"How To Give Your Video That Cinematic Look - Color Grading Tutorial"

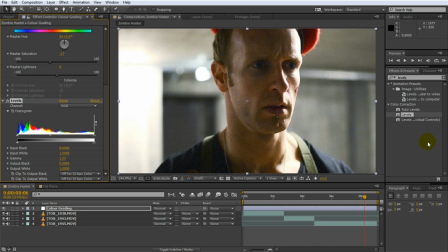In After Effects and in Premiere, the adjustment layer simply ensures that the color grading is applied to all of the clips in your composition that sit below it and it allows you to easily enable or disable all of the effects at once.
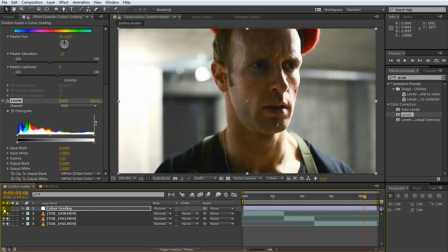Next, let's start tweaking the color to move away from the plain look into a more underworld-style blue-greenish look that is a little bit more surreal and unusual. As you already know, for any changes to the color of my clips I just love using the curves effect.
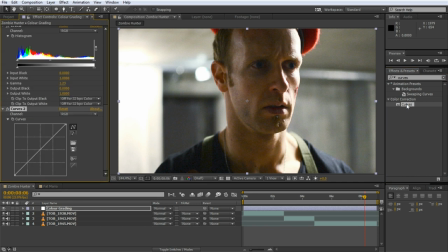So search for and apply another curves effect to your color grading adjustment layer. Then go over to the red channel. Add some contrast into the red channel by raising the upper end and lowering the bottom end of the curve. Since we are tweaking an individual color channel here, this will start to introduce actual color changes to our footage.
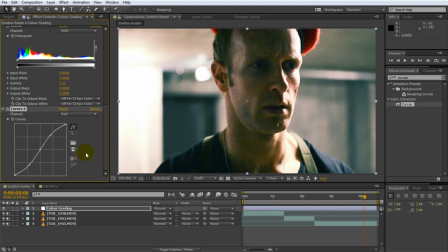We will now see a lot more red in the highlights of our clip and in the shadows we will see less red, turning the dark arrow cyan. Let's also increase the intensity of the green tint, so hop over to the green channel. Add a small bump to the middle of the curve. I'm going to add two points on either side of the center, so the change only affects the mid-tones of the footage.
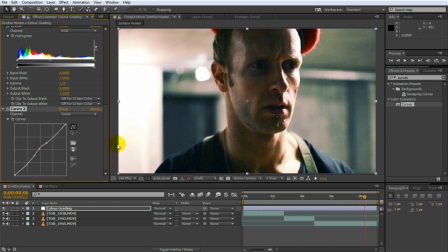This is starting to look quite cool. Just to keep things a bit more varied, Let's also add a little bit more blue into the shadows of the image, so go over to the blue channel I will add a little bump at the bottom end of the curve to make the dark areas a little bit more blue Again,
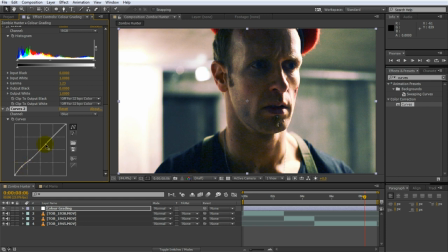I added one point just above that to keep the rest of the curve as unchanged as possible Now check out the difference the curves effect makes to our footage It's quite a dramatic change and while we're not quite there yet. It's starting to look a lot more cinematic Let's scrub through our footage and check out what we got
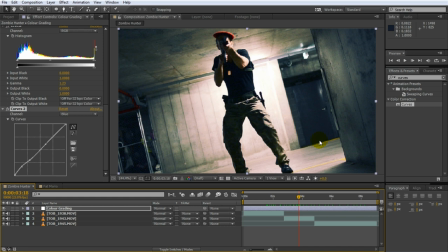One thing I'm noticing is that the highlights are a little bit too red for my liking. To fix that, simply go back to the Curves effect and select the red channel. Bring the highlights back down to drain the red color from the bright areas of the footage. Now this I like better, but I think I'll also add some blue into the highlights instead.
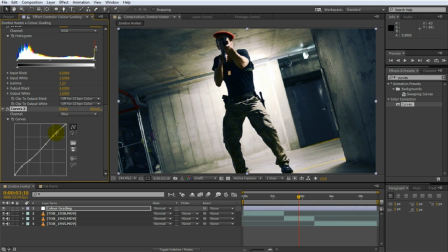So return to the blue channel and bump up the upper end of the curve. This will add a nice little blue highlight into the footage.
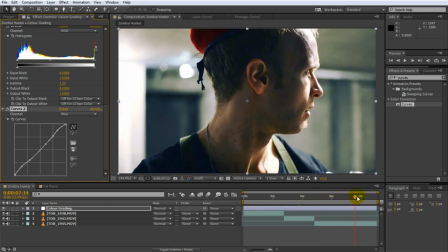Let's scrub through our composition to see what we got. Looking good. Check out how the footage looked without all of the color grading effects.
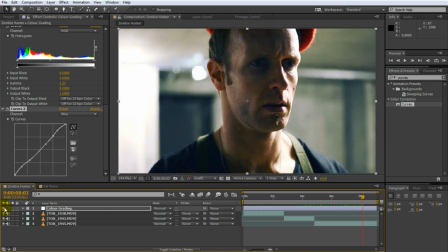And here's our graded version. Certainly quite a stylistic change and much more of a movie feel. Finally, because I think it suits the dark feel of the Zombie Hunter VFX movie, let's add a vignette to the footage. To add a vignette, first create a new solid by going to Layer New Solid.
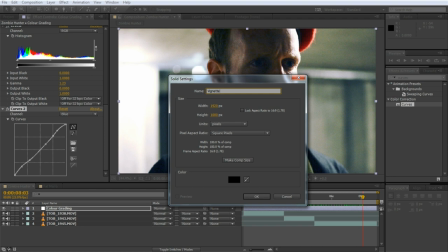Obviously, I will call this layer vignette, make sure it is solid black and then hit OK.
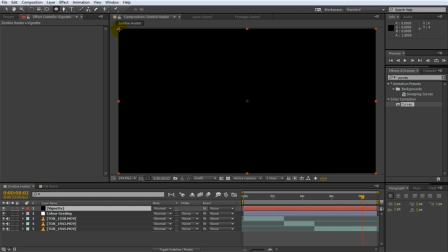Now, select the Ellipse tool from the toolbar and draw a large mask around the center of the screen.
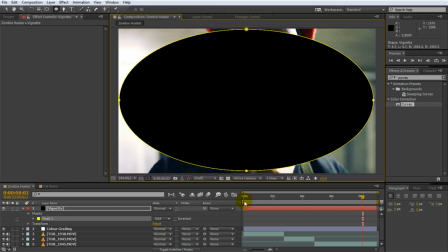This will add a big black ellipse right in the middle of the footage. Open up the mask settings on the vignette layer. To invert the mask, simply change the mode of the mask to subtract.
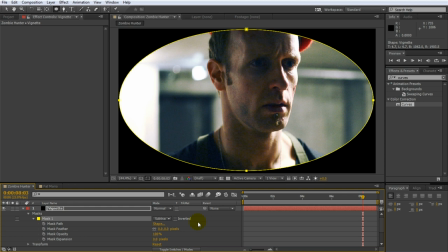This will cut the mask contents out of the black solid we created and we can start to see the vignette taking shape. But of course, right now the edges of the mask are much too harsh. To fix this, simply increase the mask feather to something large like 200 or 300.
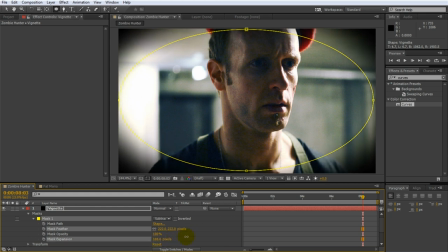I will also increase the mask expansion property a fair bit to push the edges of the vignette further out. I don't want the black to reach too far into the clip and start obscuring my actual shot. I just want to add a little bit around the edges. Tweak the mask feather and mask expansion properties to your liking.
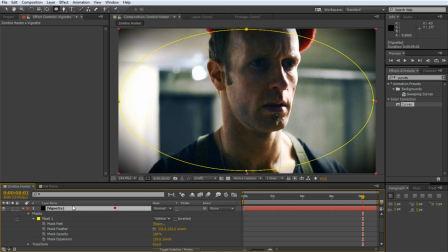Now you could be perfectly content with what you got, but I often like to set the blend mode for my vignette layers to classic color burn. This will blend the dark corners in a more interesting way with the underlying footage. But now the vignette effect is a little bit too strong.
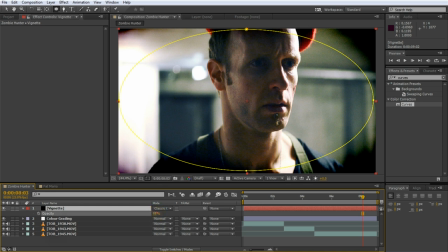Simply soften it up by lowering the opacity property of the vignette solid layer to around 50%.
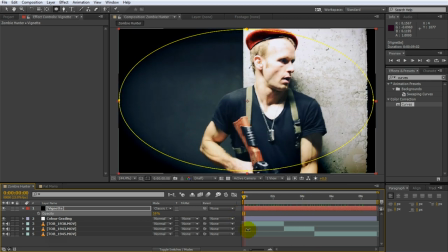That looks much better. Let's play back our color graded clip and see what we've got.
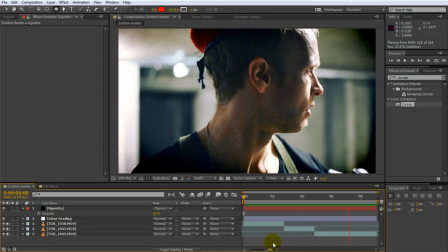I'm pretty happy with this, but remember it's entirely up to you how you want your footage to look.
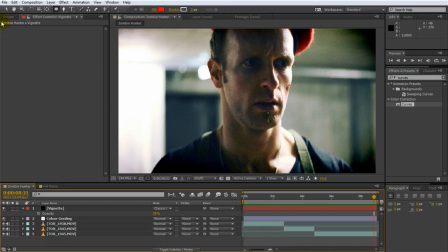Let us pick up the pace a little bit and let me take you through a totally different color grading example.
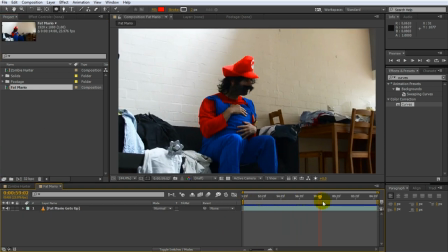Here I have a clip from our last visual effects short film, Mario's Magic Mushroom. It is the clip of Fat Mario getting off the couch to reach for the mushroom. We already color corrected this footage, so let's move on to the color grading.
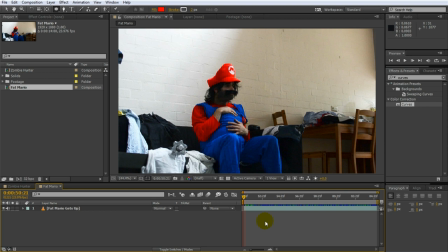I want to give the image a thick, warm, yellow look and add some glow on top to enhance the feeling of Mario being a little bit spaced out. Again, create a new adjustment layer by going to Layer, New, Adjustment Layer.
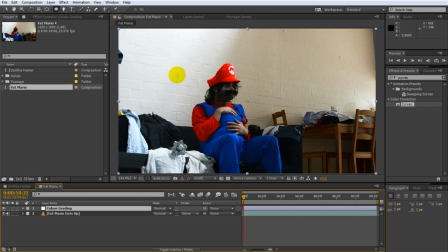As before, rename the layer to Color Grading. Let's first tweak the brightness and the color, so apply your favorite Curse effect to the adjustment layer.
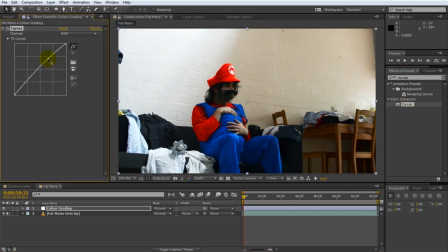Brighten up the clip considerably by pushing up the upper middle of the curve. Now this might actually blow out some of the highlights, but when it comes to color grading there are no hard rules, as long as you actually like the look you are creating. Now hop over to the red channel and increase it by a fair bit to tint the footage red.
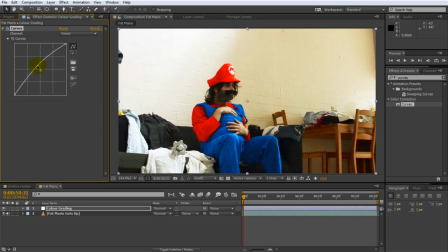Then hop over to the green channel of the Curse effect and do the same. Adding green on top of red will give our clip that warm yellow tint we are after. Let's have a quick look at the impact our color grading effects have on the footage by disabling and enabling the color grading adjustment layer.
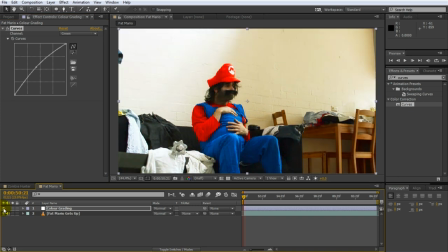I'd say that's a good starting point. Note that for color grading, you're not limited to using simple color adjustments. You can be as creative as you want. So let's get creative and add some glow to only the highlights of the footage. First duplicate the base footage layer by selecting it and pressing Ctrl D on your keyboard.
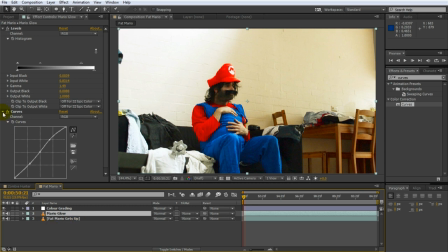I will rename this copy to Mario Glow. I will also quickly collapse all of the color correction effects that are applied to the layer. We don't need to worry about them for now. To isolate the highlights, apply a simple brightness and contrast effect to the layer.
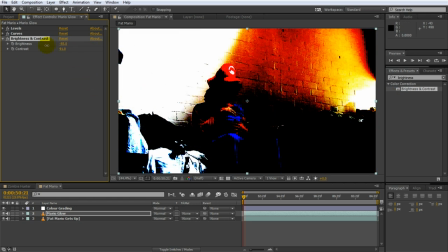Jack the contrast up to almost 100% and then lower the brightness drastically until you are left with only the bright areas of your footage.
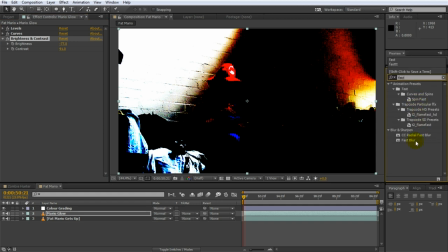This should do. To add a glow, search for the CC Radial Fast Blur effect and apply it to the Mario Glow layer. This effect will create a radial blur shooting out of the center position, creating interesting streaks of light.
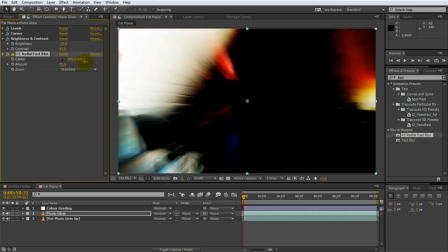Tweak the amount of the CC Radial Fast Blur effect until you have a fairly strong glow effect going on, maybe around 90. And now to blend the glow layer together with our underlying footage, simply set the blend mode of the Mario Glow layer to Add.
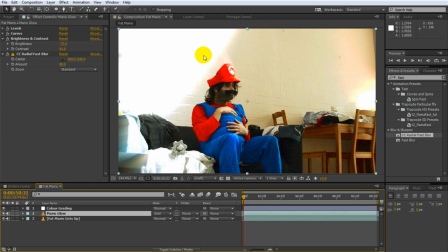Voila! We now have streaks of light shooting out from only the highlights of our footage, giving the image a rather surreal look. Of course, you can disable the glow layer if you don't like it or tweak its opacity or the effects on it. I simply wanted to demonstrate that you can be as creative as you want when it comes to color grading to achieve the look that you are after.
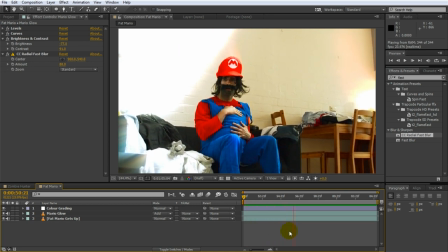Let's play back our color corrected and color graded clip of Fat Mario getting off the couch.
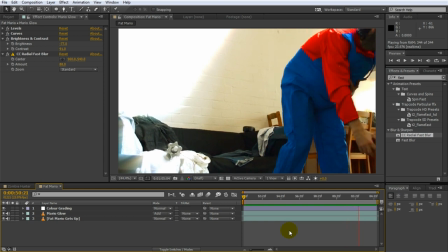Now go get that mushroom. And that's it. With that, you should have everything you need to properly correct and grade your footage to make it look as bright or dark warm or cold, friendly or terrifying as he wanted to. Remember color grading is not an exact science. It's all about being creative and finding that look that perfectly suits your video and the feeling that you're trying to convey. I really hope you enjoyed this tutorial. As always please leave any comments, questions or suggestions in the section below. Please remember to subscribe, hit that like button and share the video around. It really helps out a lot and if you're hungry for more you can also find and follow me on Facebook or Twitter. Until next time, I will see you later.